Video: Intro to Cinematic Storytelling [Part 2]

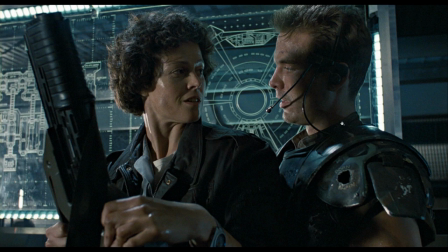[57:26]
You can see the actual teal on her her skin there. You can see the real reflections going on in the scene. You can see they even designed the background panels in the scene to have the correct color. And this is before digital color grading, so it's really not something that they could have gone in and corrected afterwards.
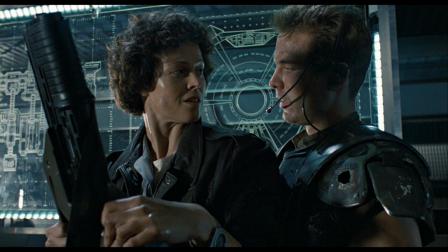[57:45]
They had to make sure that all of the costumes and all of the sets were designed that way, that all the colors would mesh nicely when it's put to final film. So yeah, the brown jackets and the green clothes in, you know, complementary colors to the teal and the
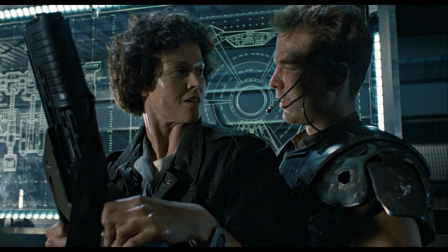[58:04]
orangish skin tones, or, you know, peach skin tone is yeah, it works really nicely. So obviously something they think about a lot before they shoot scenes and while they're assembling sets.
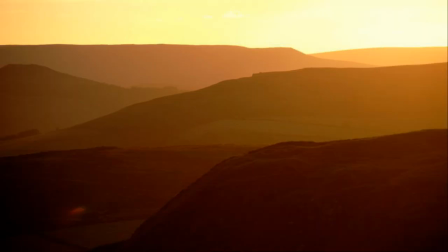[58:20]
Yeah, another cool feature, of course, aerial perspective or just fog. This is usually a way you can create cool silhouettes and while still having a very natural look. This is something you can use to have sort of break out and create layers in the image.
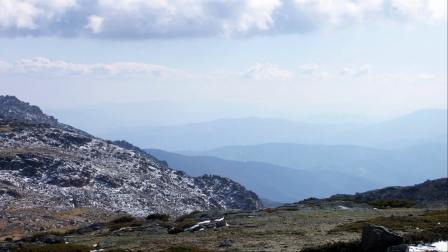[58:38]
Make things look much, much bigger than they really are. It gives everything a big sense of perspective and scale. So yeah, here again, different examples, more of a Blade Runner concept art style.
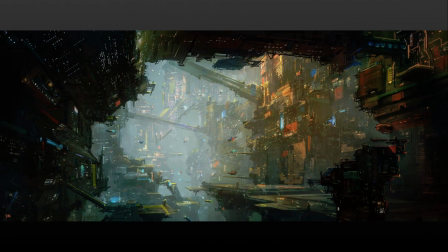[58:52]
Was it cyberpunk? I guess cyberpunk. Yeah. Or Neo Tokyo kind of style there. So you can use the aerial perspective in lots of different ways. Just brings that layers of depth into your shots, into your concepts or your imagery.
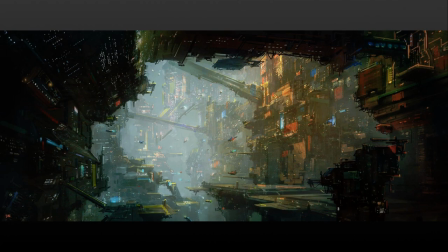[59:12]
Another cool feature, rim lighting. This is where you place like a light.
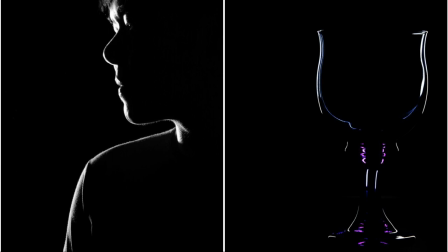[59:17]
You really want to get a light right behind an actor or an object, and it just hits the side of their silhouette. And it just brings out the silhouette there. You can combine that then with, you know, fill lights and other forms of lighting, or you can go for it.
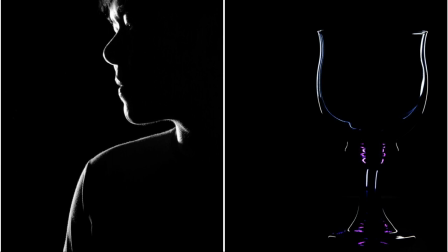[59:33]
Of course, really obvious example here, like this art house style where it's just the silhouettes there or something like that. But usually this is a component of just one component in a greater visual lighting scheme,
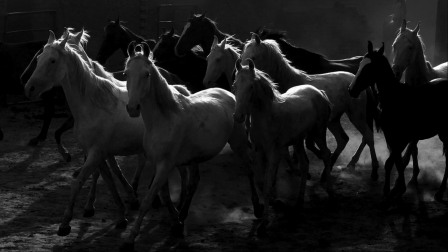[59:48]
where you have, you know, for instance, these horses where there's actually a rim light that's hitting all of the tops of the horses, and then you've got, of course, some environmental lighting or, you know, I guess field lighting, just to bring up the contrast there.
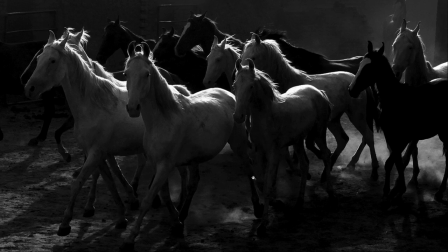[60:02]
The other way that the lighting is quite interesting here is that there's a bit of fog, and that is, of course, bringing in the depth. So you've kind of got that combined, all three of those different techniques, just you know, various like field lighting, rim lighting, aerial perspective,
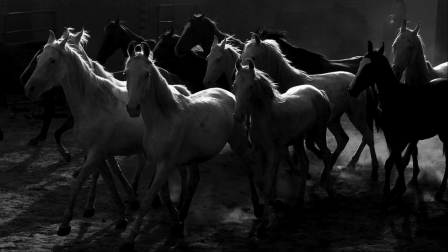[60:20]
and it's also monochromatic as well, if you want to look at it that way, just to bring out that feeling.
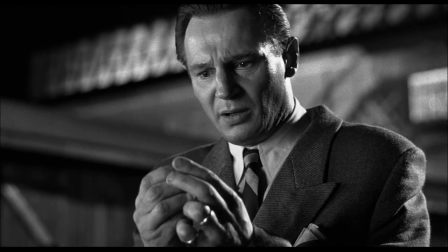[60:29]
Spielberg used this to really good effect in Schindler's List, and it is, in a way, it's really interesting because this is the film where it was not just used as a visual style, it was, the whole movie was shot in grayscale and black and white,
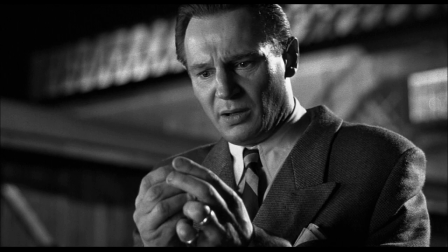[60:44]
but it was actually used really to tell the story, which was something that was really one of the most interesting scenes in cinema,
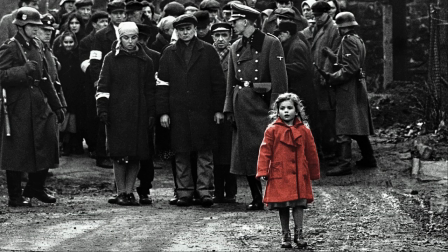[60:51]
where you have the scene of the little girl dressed in red, and she's in this world of gray, and she's walking through the street, and all of this hectic chaos is happening around her,
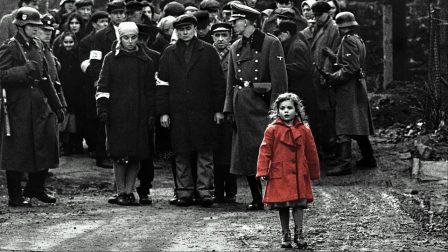[61:03]
and this monochromatic color scheme with just her being red is used to that to actually tell that story, and to sort of bring it all together. So you can see that if you do a perfect job of composition and lighting and cinematography, as well as your story,
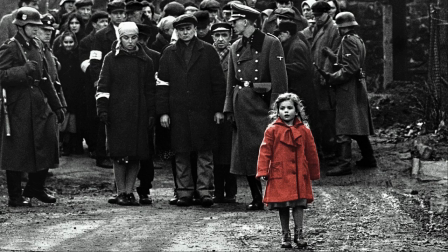[61:22]
and you bring all of that together, you can really create something that